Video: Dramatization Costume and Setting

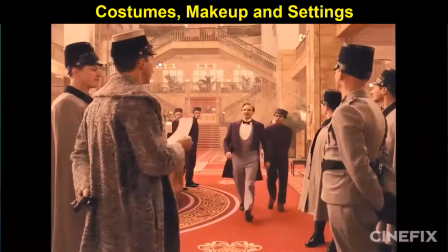And maybe that's Big Lebowski's Slacker Chic or Annie Hall's Androgynous Diggs, but if we're thinking hip, we've got to tip our pastel-colored hats to the king, Wes Anderson.
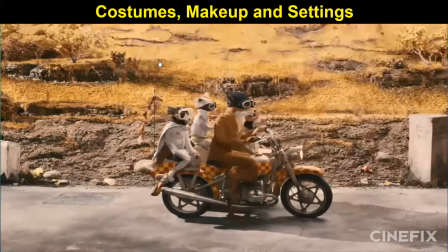And that could be this Rob Kian fashion from Grand Budapest Hotel, or the miniature tweed of Fantastic Mr. Fox.
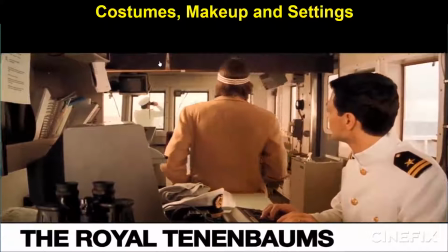But instead, our pick goes to the immense character captured by the costumes in the Royal Tenenbaums.
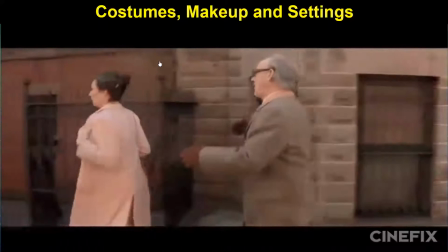It's made of cockle-poo. I know.
All custom-made and brilliantly detailed.
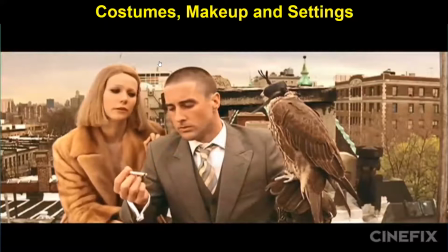Take Margot's look, for example. It's sloppy, yet precisely chosen. The same thing she's always worn.
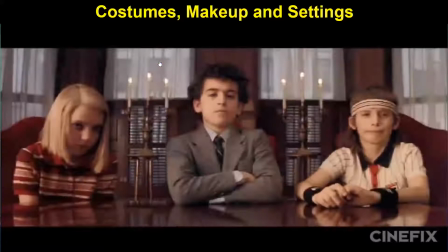Wealthy, yet dated. Stunk in the era of her family's heyday with a little sportiness to tie her in to the rest of the family.
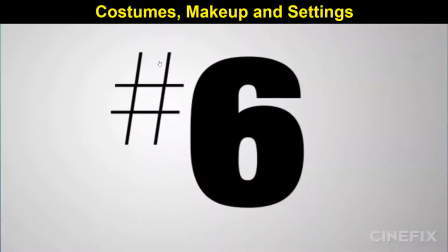Were the Tenenbaums the original hipsters? Probably not. But they came up just on the cusp, and they're our favorite hipster family yet.
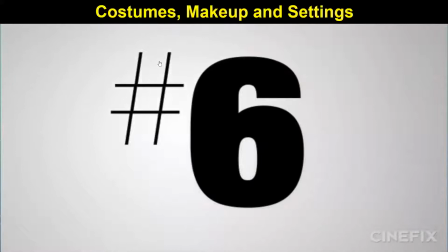At number six, we were bound to get here eventually. If we're ranking movie fashion, we can't ignore the period piece.
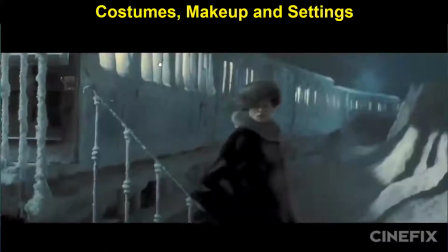That's right, as far as the Academy Awards are concerned, the only good costumes are period costumes.
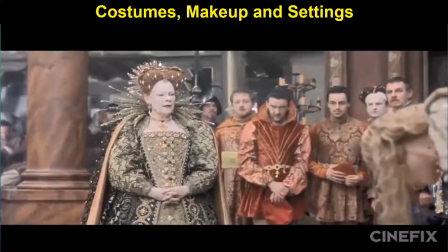The Baroque, big bustled hoop dresses of the Victorian era.
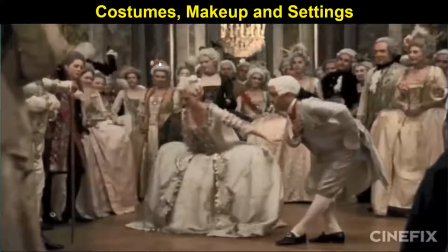Don't get us wrong, we love the wardrobes from Shakespeare in Love, Titanic, Gigi, Amadeus, Anna Karenina, and Marie Antoinette.
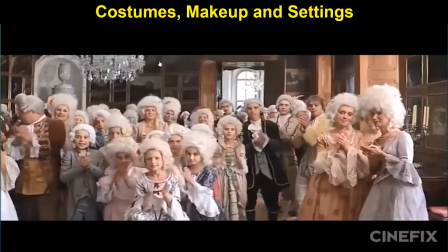Hell, even the outfits with Cleopatra will knock your socks off if you want to look a bit farther back.
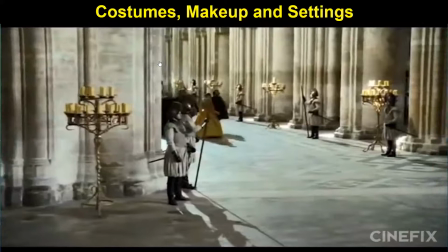And we know we're missing a ton of mentions. It's really hard for us not to pick on with a win.
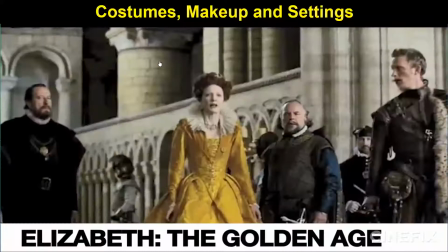But for our number six, there's nothing quite so lavish as the bajillion and one massive gowns from Elizabeth the Golden Age.
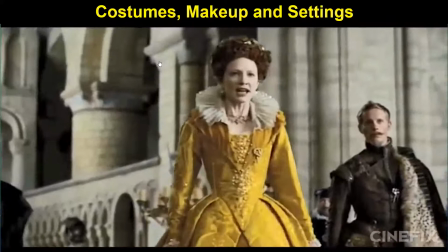Tell me, I fear neither him nor his priests nor his armies.
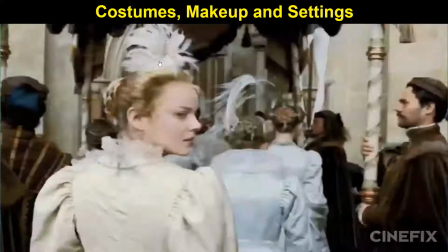And to those we say, holy shit, talk about excess. If costumes were special effects, these would be the transformers of dresses.
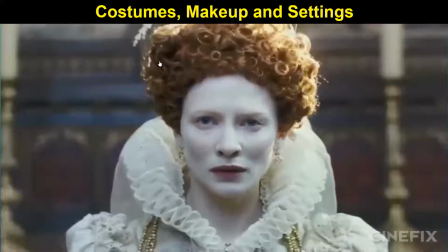Designed by Alexander Byrne, the costumes took a more haute couture look at the Elizabethan garb than any other period film,
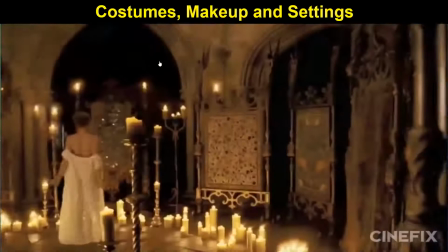playing with the performative aspects of the clothes, their sexiness and their emotionality.
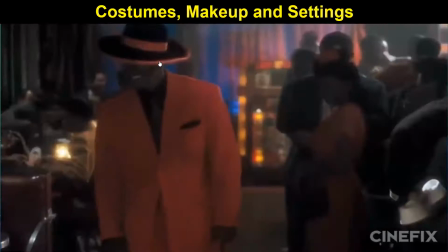Of course, not all period pieces come from an era where men rode horses and women came with a gallery.
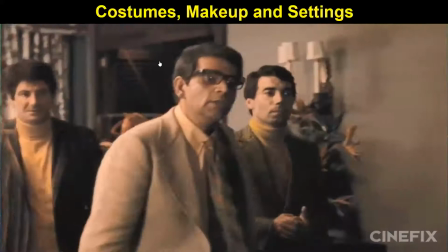The 20th century is rife with opportunities for an incredible wardrobe. The 20s, both Great Gatsby's.
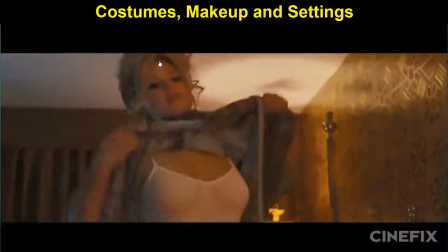The 30s, Bonnie and Clyde, Chinatown, and The Godfather. The stazzy cross-century progression of Malcolm X. The different sides of the 70s from Dazed and Confused.
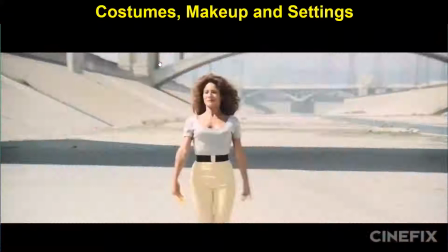American Hustle and Saturday Night Fever. Even the 90s Valley Girl look for clueless. But for our number five pick, it's got to be the 50s.
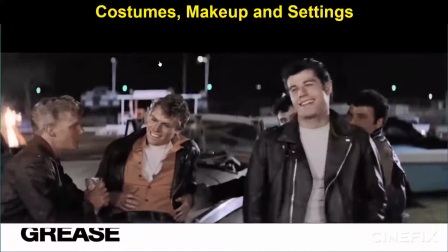Albert Wolski's Black Leather and Hot Pink from Grease.
How you doing, Walt? I got a surprise, Gloria.
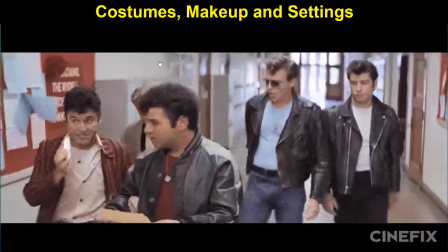Oh, yeah. Yeah.
For a movie about being hip and cool, Grease certainly nails it.
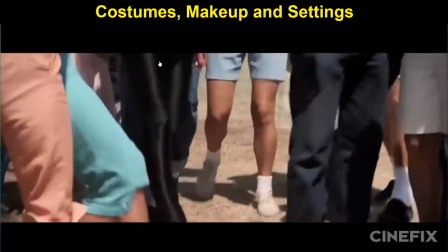Danny's slicked back leather and a t-shirt, thank you Marlon Brando, Sandy's virginal white pastel skirts and dresses to every Rizzo and Kenickie in between.
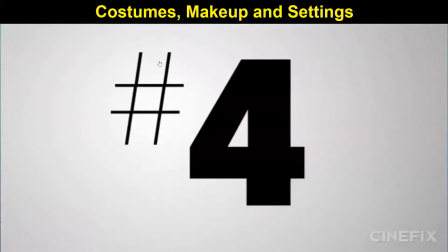And Olivia Newton-John's final transformation? Yes please. But what of the beautiful women in stunning dresses we haven't mentioned yet?
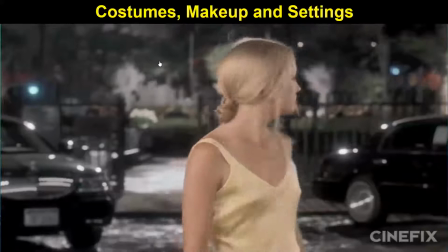We saved them for our number four. There's Moulin Rouge, a Dolce Vita, and a pretty woman. There's the breathtaking green dress from Atonement and the beautiful yellow one from How to Lose a Guy in 10 Days.
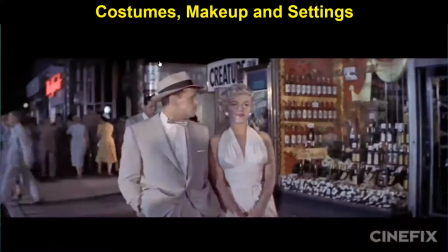Because sometimes it only takes one to turn heads.
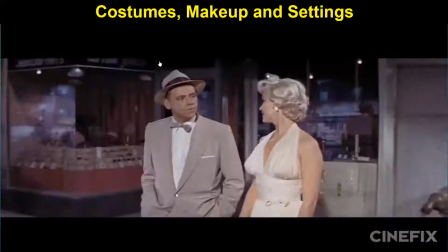But if there's a single dress that stands out in Hollywood fashion history more than any other, it's Marilyn Monroe's from The Seven Year Itch.
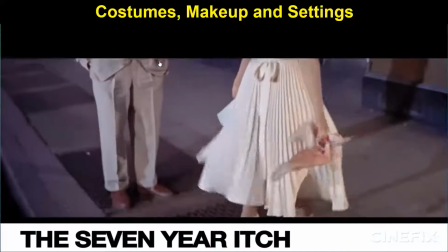Ooh, do you feel the breeze on the front way?
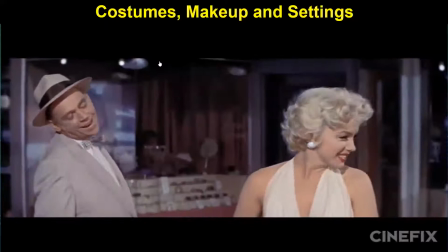The light ivory cocktail dress has been carved into the fashion history book. It was designed by William Trevia, or was it just bought off the rack?
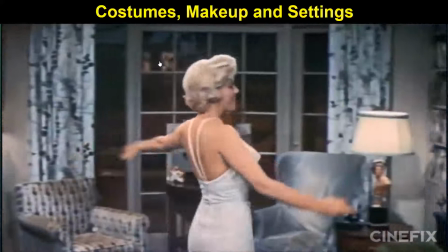Did the immodesty of the scene lead to Marilyn's divorce? was she having an affair with the designer?
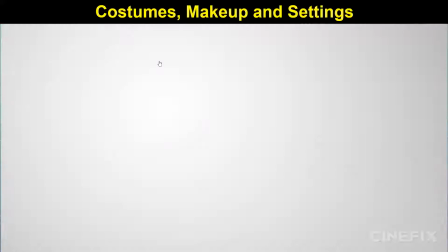Rumors of Marilyn and the dress abound, but regardless of what's fact or fiction, the truth remains, it was one hell of a dress.
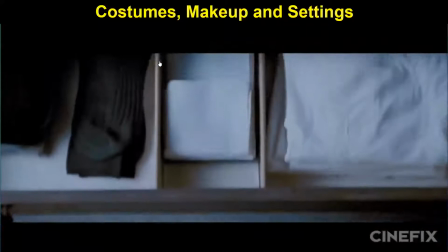Of course, men get to dress up too, and if you've noticed a serious lack of haberdashery on this list, well, that's because we've been saving it for our number three.
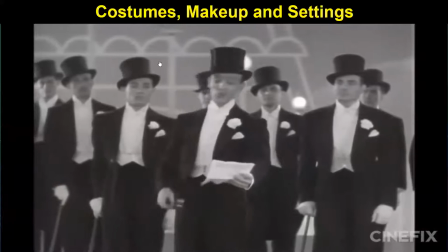And with so many choices, there's a lot to love.
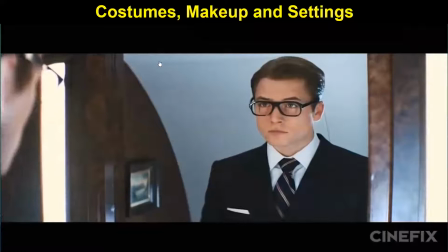A Hard Day's Night, North by Northwest, Reservoir Dogs, A Single Man, Top Hat, Kingsman, and don't forget pretty much every Bond film ever.
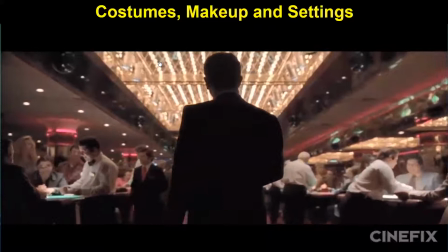And we've got to give an honorable shout out to Gold Rush for Charlie Chaplin's debut of the sloppy besuited tramp.
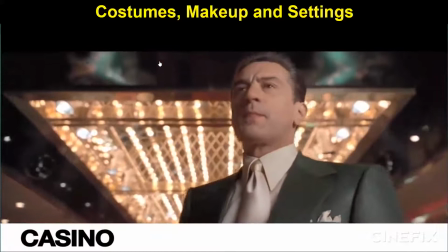However, for our number three, there's nothing quite like the Vegas excess from Marty Scorsese's Casino.
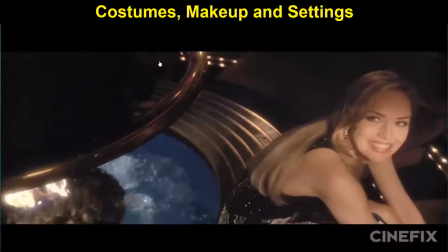Before I ever ran a casino, I got myself blown up. Ace Rothstein was a hell of a hand. That's right.